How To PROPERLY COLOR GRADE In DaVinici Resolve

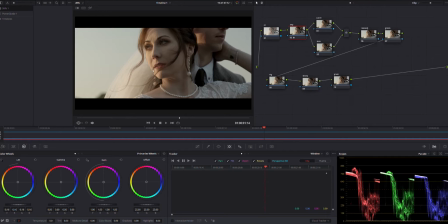[8:12]
And, usually skins, they fall on the midtone. So we're going to bring our gamma up. We're going to bring her skin up just a bit. And it's always good to push an image too far, and then you bring it back.
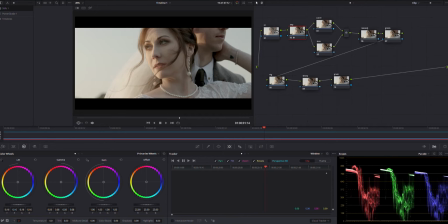[8:26]
It's good to push it to see how far it can go before it starts crumbling, and then just bring it back to a level that you're comfortable with. So I think about right there, about 0.08 is what I'm looking for in this image.
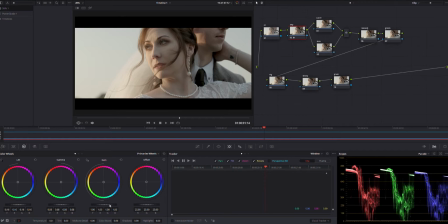[8:43]
And then let's go ahead and bring our gain down. It's a bit too bright. By adjusting the midtones, it really brightened up the image. So we're going to bring our gain down to a level that I'm more comfortable with,
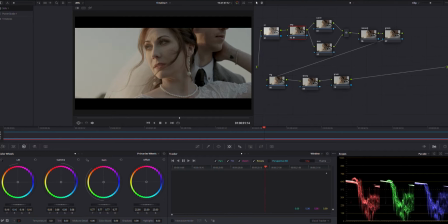[8:58]
and to really just kind of get that look that I'm trying to achieve in this. And we're going to drop it way down. We'll go ahead and park it about right there, 0.67. So we got a few more things that we're going to do in here.
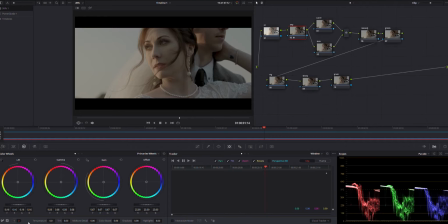[9:16]
As you can see at the bottom of this layer, we have a couple different pages. We got 1 and 2 that are all displaying different things. So over in 1, we are going to adjust our contrast and just kind of boost this up a little bit.
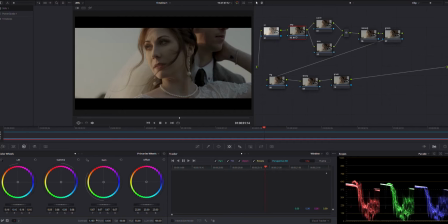[9:30]
Let's stretch out the image just a bit more, give it a more contrasty, moody feel. And we'll probably park it right about there. And then let's go ahead and just add a bit of saturation to this one. And it's always good, just throw that saturation up there. Obviously, that's way too far.
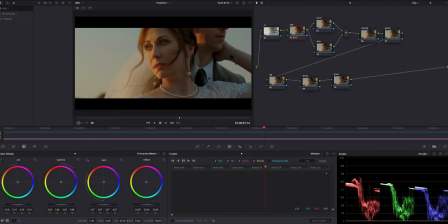[9:50]
I'm not trying to trying to bring that much orange into the image. So we're going to dial this back just a little bit, and I think right around 70, that's about what I'm looking for.
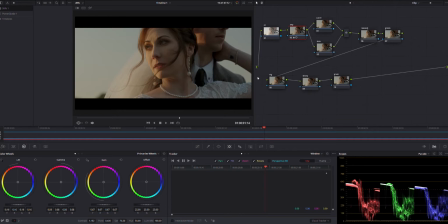[10:05]
So that's going to wrap it up for our exposure, and honestly, just by properly exposing this image, I mean, I could probably just park it right here, send this off, and she would be incredibly stoked on the look.
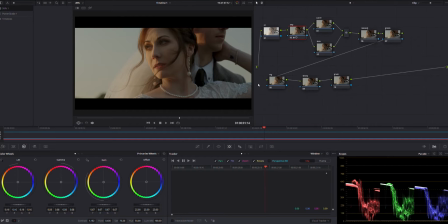[10:20]
But we're going to do some more stuff to this, and we're really going to try and pull out a couple more colors and just add a bit more to this look. So let's jump over to this curve. And for this one, what we're going to do is over here, we have a bunch of different pages.
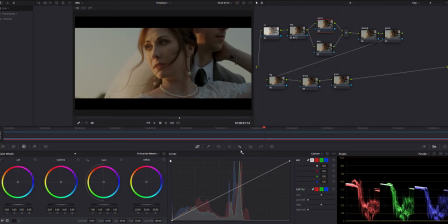[10:36]
We're going to click on our curves page. And what we're going to do here is we're going to pull out a little bit of reds from this. So right here, you can see this chain that is right now it's connecting the yellows, reds, greens, and blues.
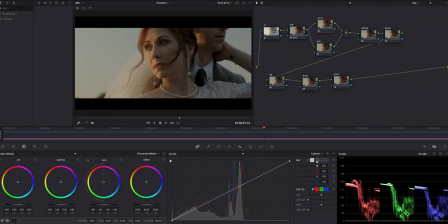[10:51]
So we're going to unlink this chain. So now we can just affect one of those channels, and we want the red channel. So we'll go ahead and click the red. And let's just go ahead and pull this down a little bit. We'll kind of level out our scopes just a bit.
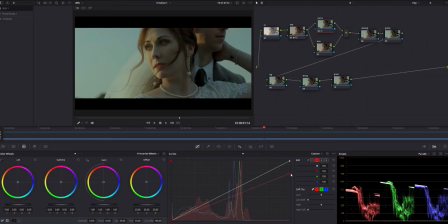[11:07]
We don't want to go too much because you can see it just adds an overall teal look to this, which may not be bad depending on the look you're going for. But for this one, we're not going for a super teal look.
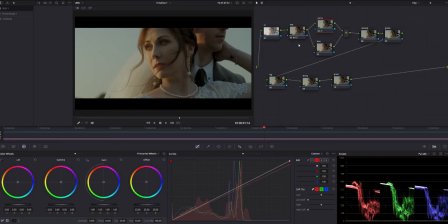[11:23]
So we'll go ahead and just drop those reds just a bit. And I think that'll do it for now. So next we're going to jump into our skin node, and this is one of my favorites. I love trying to get good skin tones.
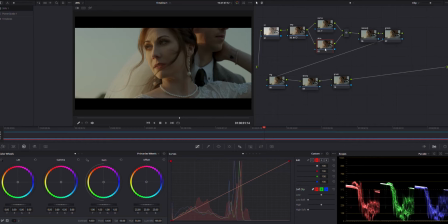[11:40]
I think it's a really important thing when it comes to color grading, and especially on a close-up shot like this, where that's all we have in frame is two subjects. We have her and her husband, and she is the main focus on this shot. So we're really going to try and just make her skin pop.
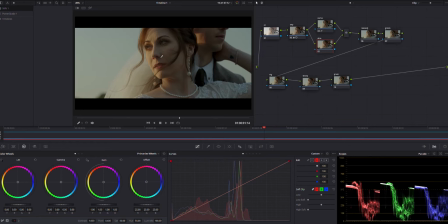[11:59]
You know, we really want the viewer, we want their eyes to just be drawn right toward her as soon as this shot comes up. So we're going to really try and get these skin tones looking creamy, get them looking good, and just really make her pop out in this image.
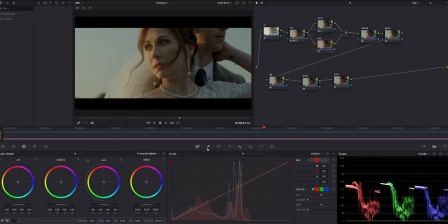[12:14]
So what we'll do for this, we'll jump over to our qualifier, which is this little eyedropper right here. So go ahead and click that guy.
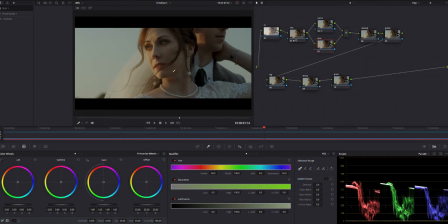[12:22]
And we're just going to give a nice little drag across her skin to select a chunk of her skin. So we'll go ahead and drag it across. And as you can see, it's selected different hue range, a saturation range, and we got our luminance over here.
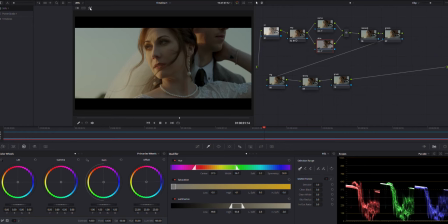[12:41]
So if you hit this little wand up here, this is going to show us what we've selected. You can either click that guy or you can hit Shift H, and that will show you what you've selected as well. So as you can see, we selected a bit more than just her skin. We have some of these trees that got over there. All her hair is selected, which we don't want any of that stuff. So to really dial this in, we're going to take it to the next level. And we're going to draw a power window around the skin tones.
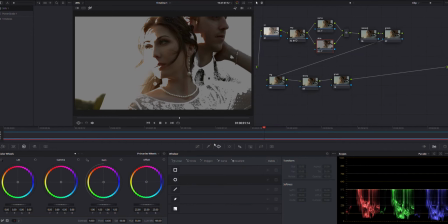[13:16]
So if you click this window right here, this opens up all our different power windows. What we're going to do is grab the pen tool. We'll go ahead and hit Shift H just to get out of that so we can see a bit more.
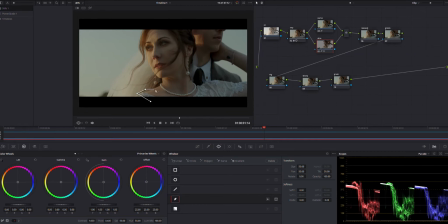[13:28]
And we're just going to start drawing a power window pretty close to her skin. It doesn't have to be, you know, perfectly spot on or something, but we want it pretty close. So we'll go ahead and draw this around.
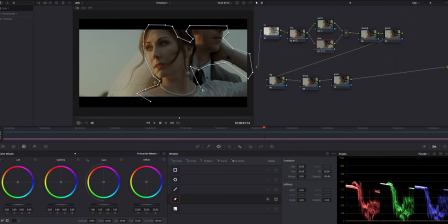And there's our window. So what we're going to do now is over here in this transform panel,
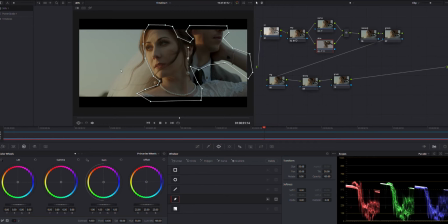[13:58]
we can add some softness to the edges of this, because right now, if you see, we just have this harsh line.
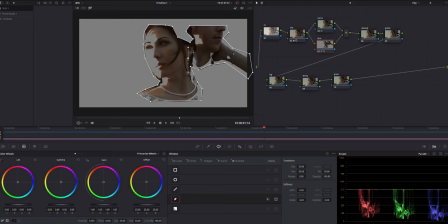[14:06]
So if we were to start adjusting the skin right now and, you know, going forth with this, it would just give a really harsh line, and you would totally be able to tell what we've done.
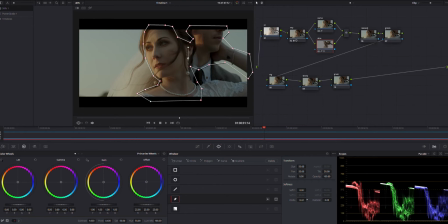[14:21]
So what we'll do is we'll go down here to the inside and we'll push this out, get it pretty close to the skin. This is really just going to feather it out, and we'll draw out the outside just a little bit.
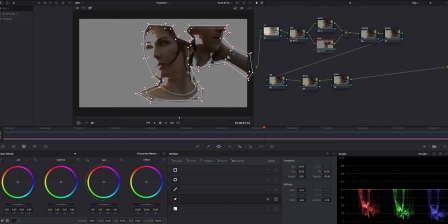[14:32]
So now you see it added a bit of feathering up in here. You can see the feather that it added. So we're going to take it to the next step. We'll go a little bit further with that. And over here, back in the qualifying panel, we're going to add some denoise and really just kind of soften that up even more.
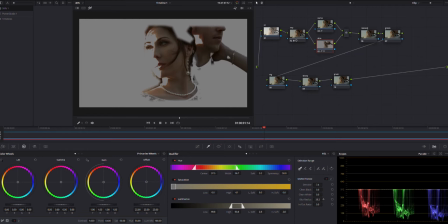[14:51]
And we're going to push out this blur radius, and we're just going to push this all the way out. We're going to be super generous with it. Okay, so now we have our matte. It's drawn up, it's feathered out, but there's still areas of her skin that are not selected.
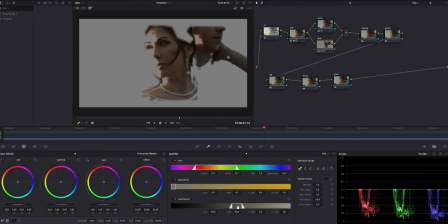[15:06]
So what we're going to do is play around with the hue, saturation, and luminance to really just kind of get all of her skin selected. So we'll pull out the saturation, we'll move it around a little bit, really kind of dial in the area that we're looking for.
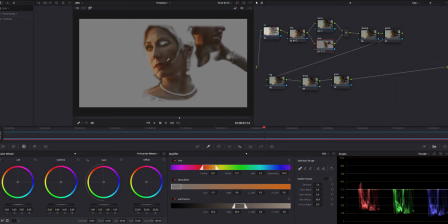[15:26]
All right, so I think right about there is what I'm happy with.
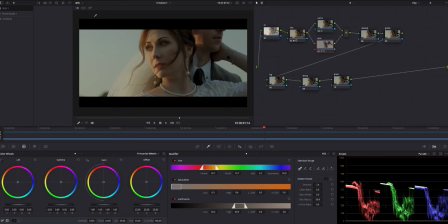[15:30]
So what we're going to do now to enhance these skin tones, we'll go ahead and shut off that wand. So first we're going to jump down here into this second panel where we have a bunch of different things we can do.
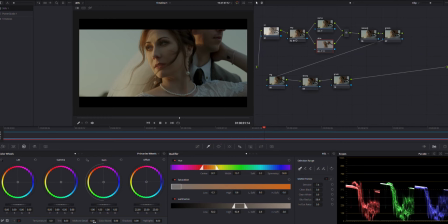[15:44]
The main thing I'm looking for in this one is the mid-tone detail. I really want to soften up her skin and really just give it that creamy look. So by lowering this mid-tone detail, that's exactly what it's going to do. And let me just show you guys what this can do real quick.
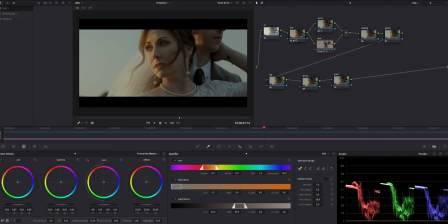[16:01]
We'll go ahead and crank it up, and this is going to add a lot of detail to the midtones, a lot of sharpening to the midtones. As you can see, her skin totally just started to wrinkle up and almost kind of made her look like an old lady, you could say.
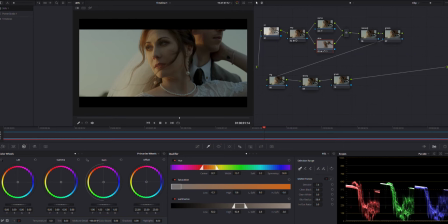[16:19]
So if we dial this all the way down, I mean, just look how soft that made her skin. Now, it's a bit too soft. That's not really what I'm looking for in this.